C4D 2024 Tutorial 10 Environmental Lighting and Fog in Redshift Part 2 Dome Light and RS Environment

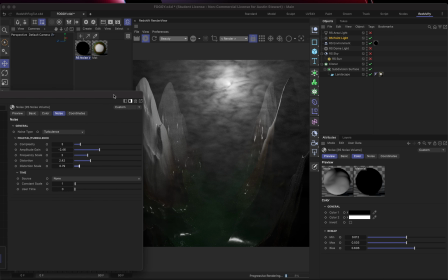And generally, right, you don't want to see the hard edges in here, right? It doesn't really look, you know, very real. There's... it's better to have like a little bit more mystery in there. If I reduce this distortion down too, you can see that that just fans things out a little bit.
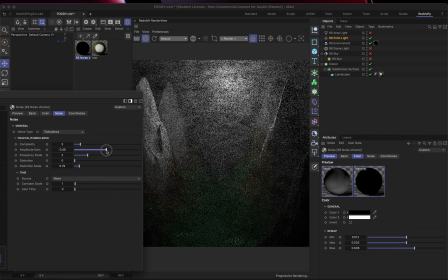If I can adjust my amplitude gain, and you can kind of see, right, the changes that can be made over there.
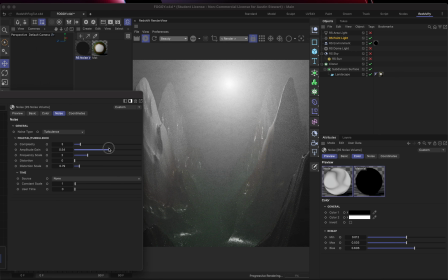And then there's a final thing that I'd like to show in this view. And you could switch to the area light if you want and take a look at like how each one of these
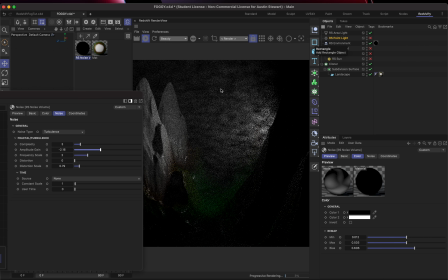individually impacts the scene, and you know how the fog looks from these different lights. And if we want to turn both on,
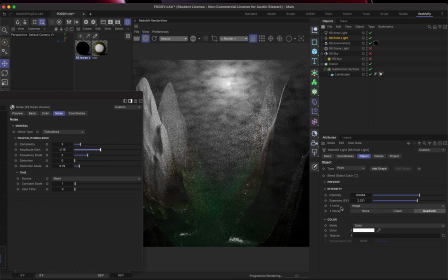We could have one of them, you know, we could change the color of each one.
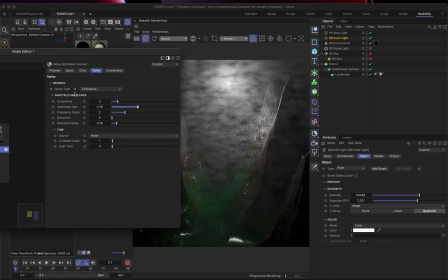But before we do any color changes on our lights, what I do want to do is say, like, let's see what happens when we change the color here. So first, if we just want this to maybe be, let's start with the white, actually.
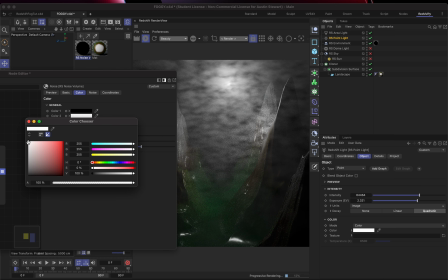If we just want this to be, if we want it to all be a little bit thinner, right, I can just pull the white down, right, and I'm going to have that much more transparency in the fog that I've got.
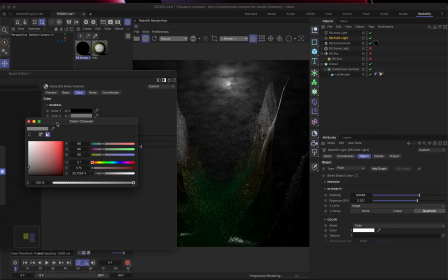And if I go pretty far down, right, this is a good way where I can control that density, right? It's like, okay, I definitely want some areas that are totally transparent, but I don't quite want as much. And now this really looks a lot more like an overcast night sky.
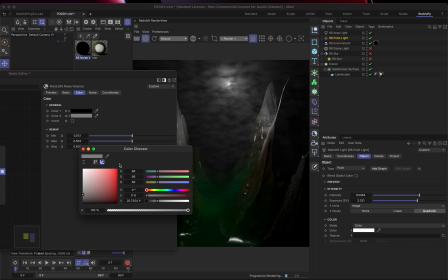Now, granted, it is in front of these structures as well, but there's not much I can do about that. Now, the other thing I can do is I can add color, right? So I could say, oh, well, I really want this to be like, you know, evil, right?
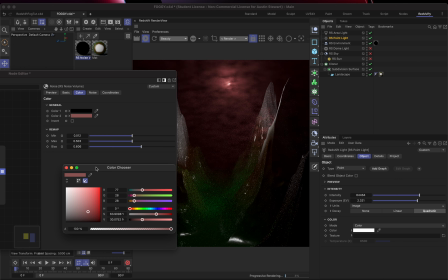I want this to be like red and dark, and I want it to go to black. Or, you know, maybe I want, maybe this is more fantastical. Maybe what I want to do is I want to have this, you know, maybe it's like
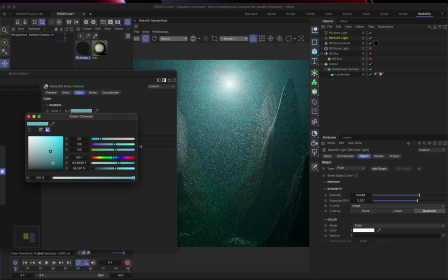some like garish teal color, and maybe I can dial that down so it blends better with that red,
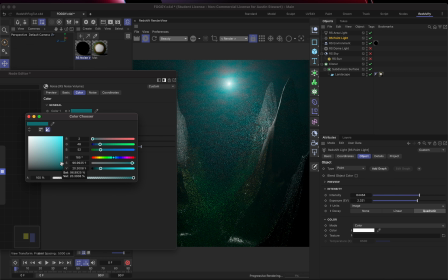right? But so I can start to get, you know, really surreal and interesting and strange
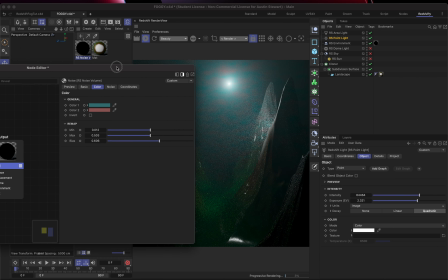lighting situations just by changing those two colors as well. And so let's see what happens if I turn the lights, these lights off,
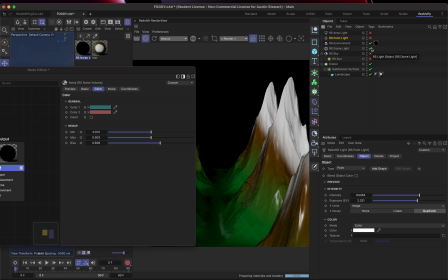and I go back to my dome light and turn that on instead and leave the fog the way it is,
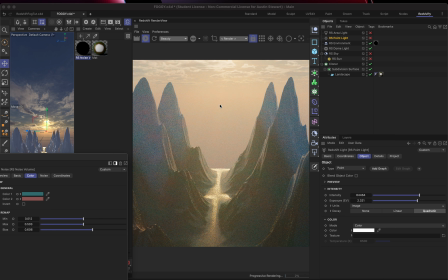right? So now I've actually got, it's actually really kind of gorgeous, right? But it's, you know, there's that variation really helps. You know, it's not as bright as it, you know, the some of the skyline and stuff is totally obscured.
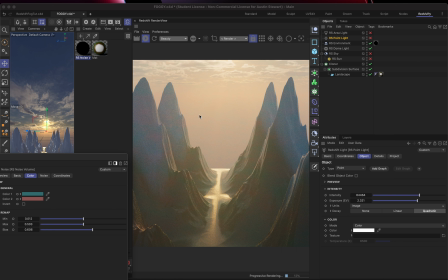But I'm getting a really nice hazy feel where it, and, you know, those subtle color variations in this case are actually, you know, kind of working to my benefit. They add a little bit of complexity to the surfaces of these objects that aren't immediately noticeable as it being a layer of fog.
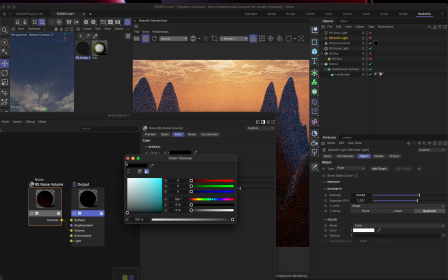But that's there. Let's go ahead and make this black. And you can see, right, that I can
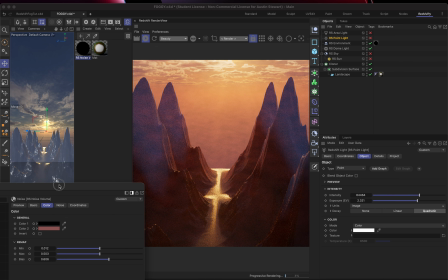really actually, by using colors here, I can impact the color of the entire scene as well.
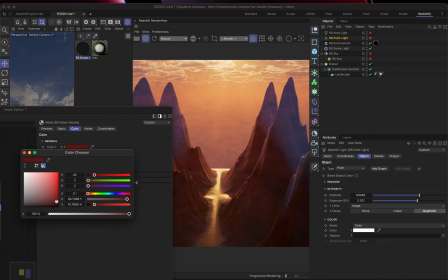And I could do like two different reds or something like that if I really wanted to warm this up or make one of these a bit more orange, yellow.
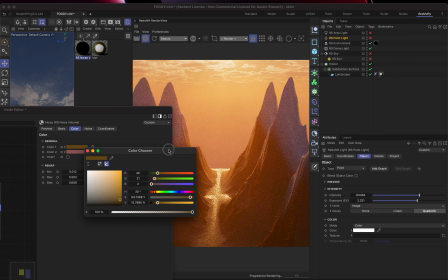And so you can see that I can really have a lot of
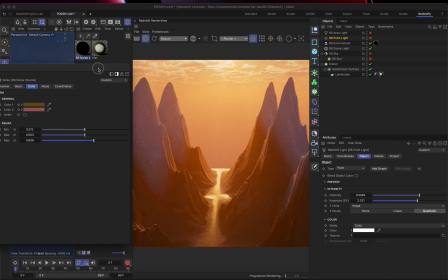control over what this scene looks like with a very few number of
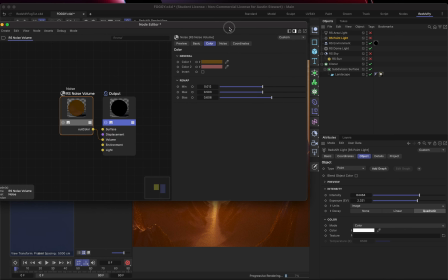without even really diving super deep into the settings that we have available to us,
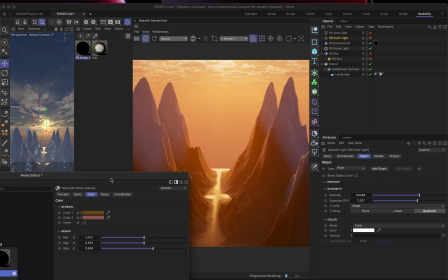right?